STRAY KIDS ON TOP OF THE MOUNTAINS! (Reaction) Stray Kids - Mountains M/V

oh that was it oh man i was ready for more
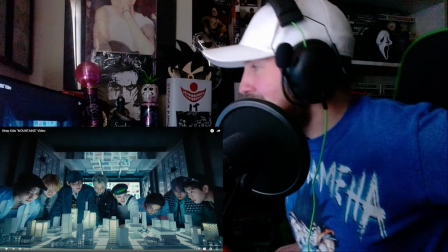1374s
oh i love that that was a jam you know i really enjoyed the message too because they didn't give in to the nightmares
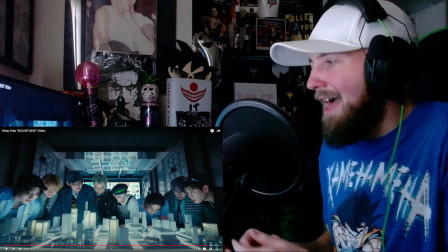1382s
it was the opposite of the nightmares their dreams became reality and that was very important and then we see
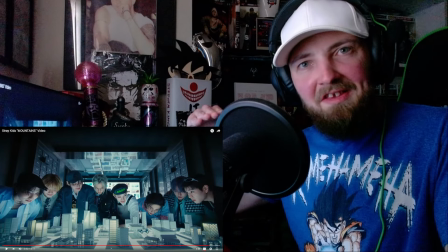1391s
them start at the bottom of that mountain and now they're here started from the
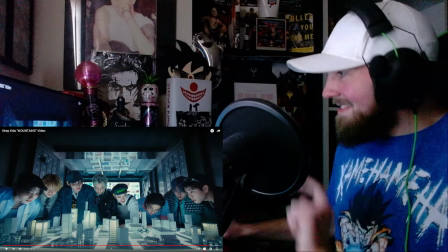1396s
bottom and now they're at the top this even right here this ending shot
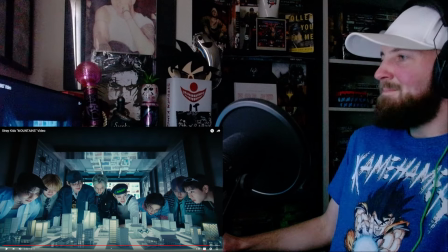1402s
is gorgeous because we look at this and we see them
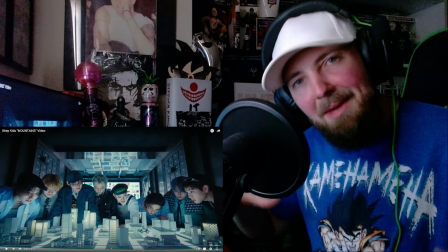1407s
all surrounding one another they're looking at that miniature city again but they're all smiling
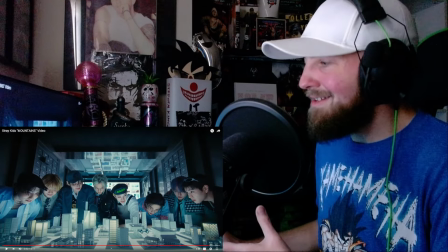1412s
this is them looking back on where they came from they started out
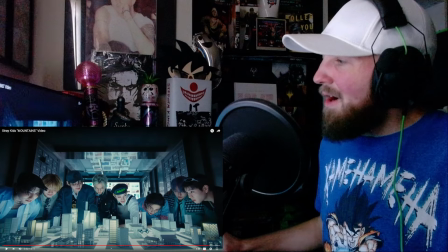1418s
very small and then now we see them they're they're all the same size as felix now
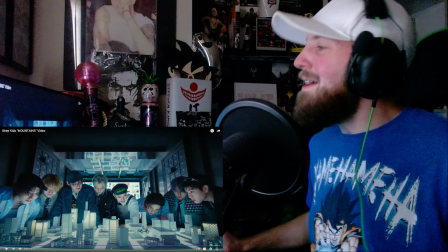1425s
because felix was a giant in the beginning but now they're all huge
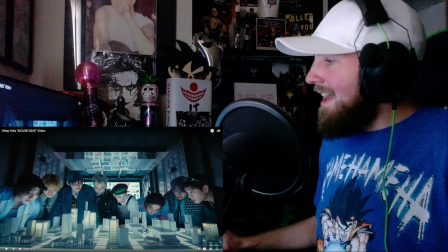1432s
stray kids is massive and just looking back and remembering where you
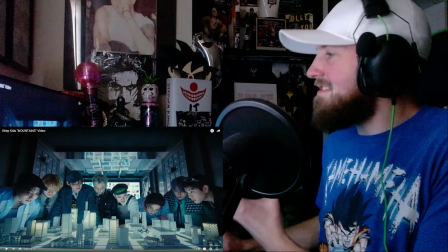1439s
came from and being able to smile at the success that you've achieved this is a great culmination
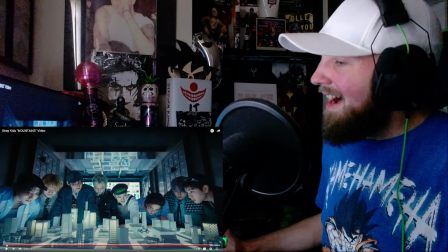1445s
of the video and i love this beginning shot here too
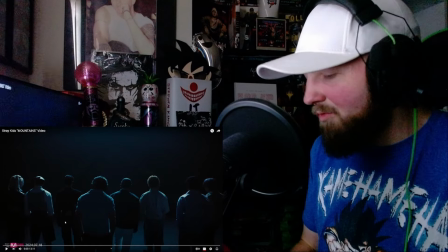1451s
in juxtaposition to the end because right here they're actually at the
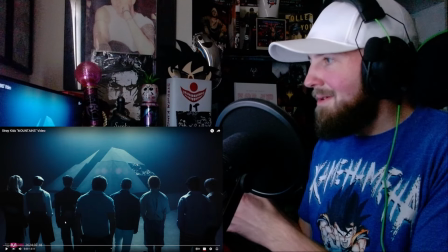1457s
beginning their main focus all of them are focused on their goal and that
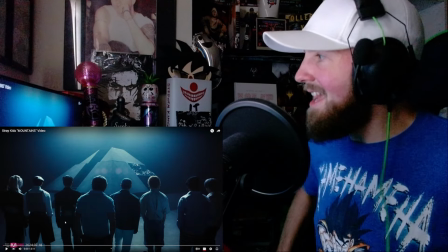1464s
is the mountain that they climb in the end and they get to the top so
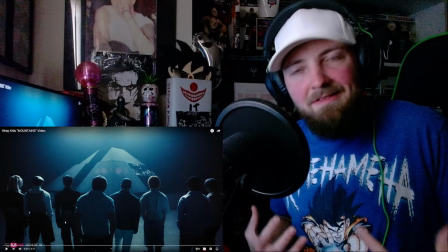1469s
that tells us that if we have goals that we want to
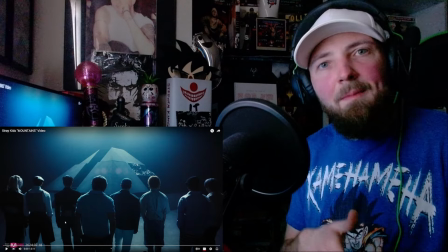1474s
achieve we just set out on them and we accomplish them and this instills that
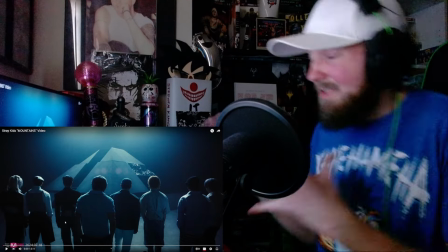1479s
will this was i i really enjoyed this it gets me pumped
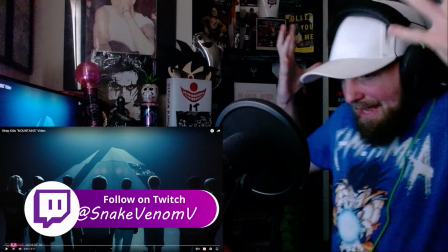1484s
up like if i'm working out i could listen to this and it would get me amped up and i feel like i'm being struck by lightning but it's like an anthem the
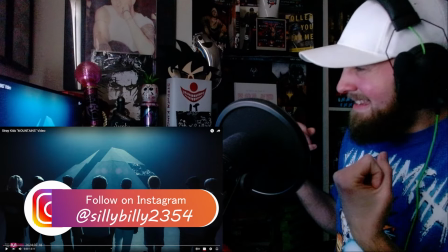1493s
mountains is an anthem you know it's thunderous and it helps us want to overcome challenges just like they do in the
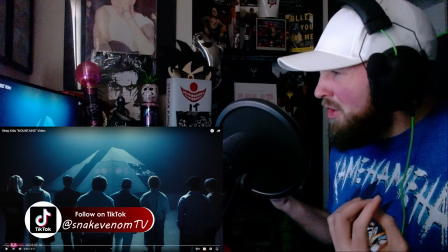1501s
video and you know just keeping your eyes on the prize in
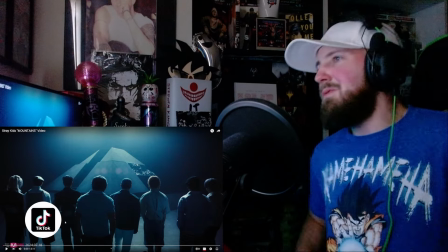1506s
life just as stray kids do here they become triumphant and
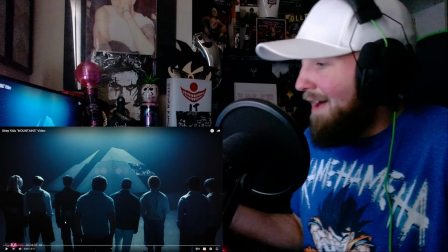1511s
so can you it's great i loved it i had a lot of fun with it i really am
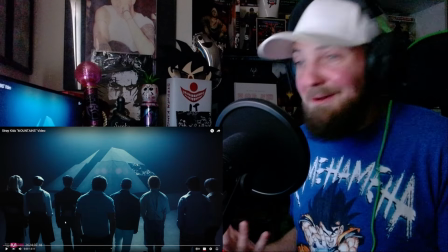1516s
enjoying stray kids and i want to hear more so i thank you
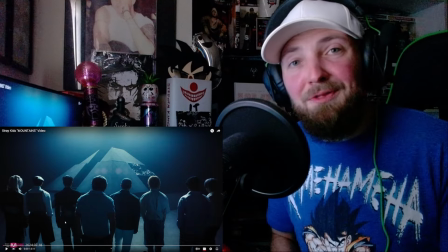1521s
for being here much love to you let me know your thoughts on the video and if you enjoyed my reaction and you want to see me do more
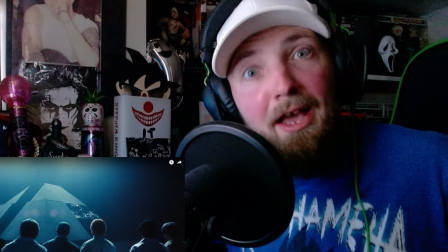1528s
stray kids and you like this video make sure you leave a like on the video so i know and i will see you guys next
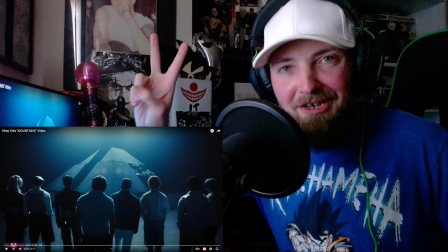1534s
time love peace chicken grease it's your boy snake venomous to the v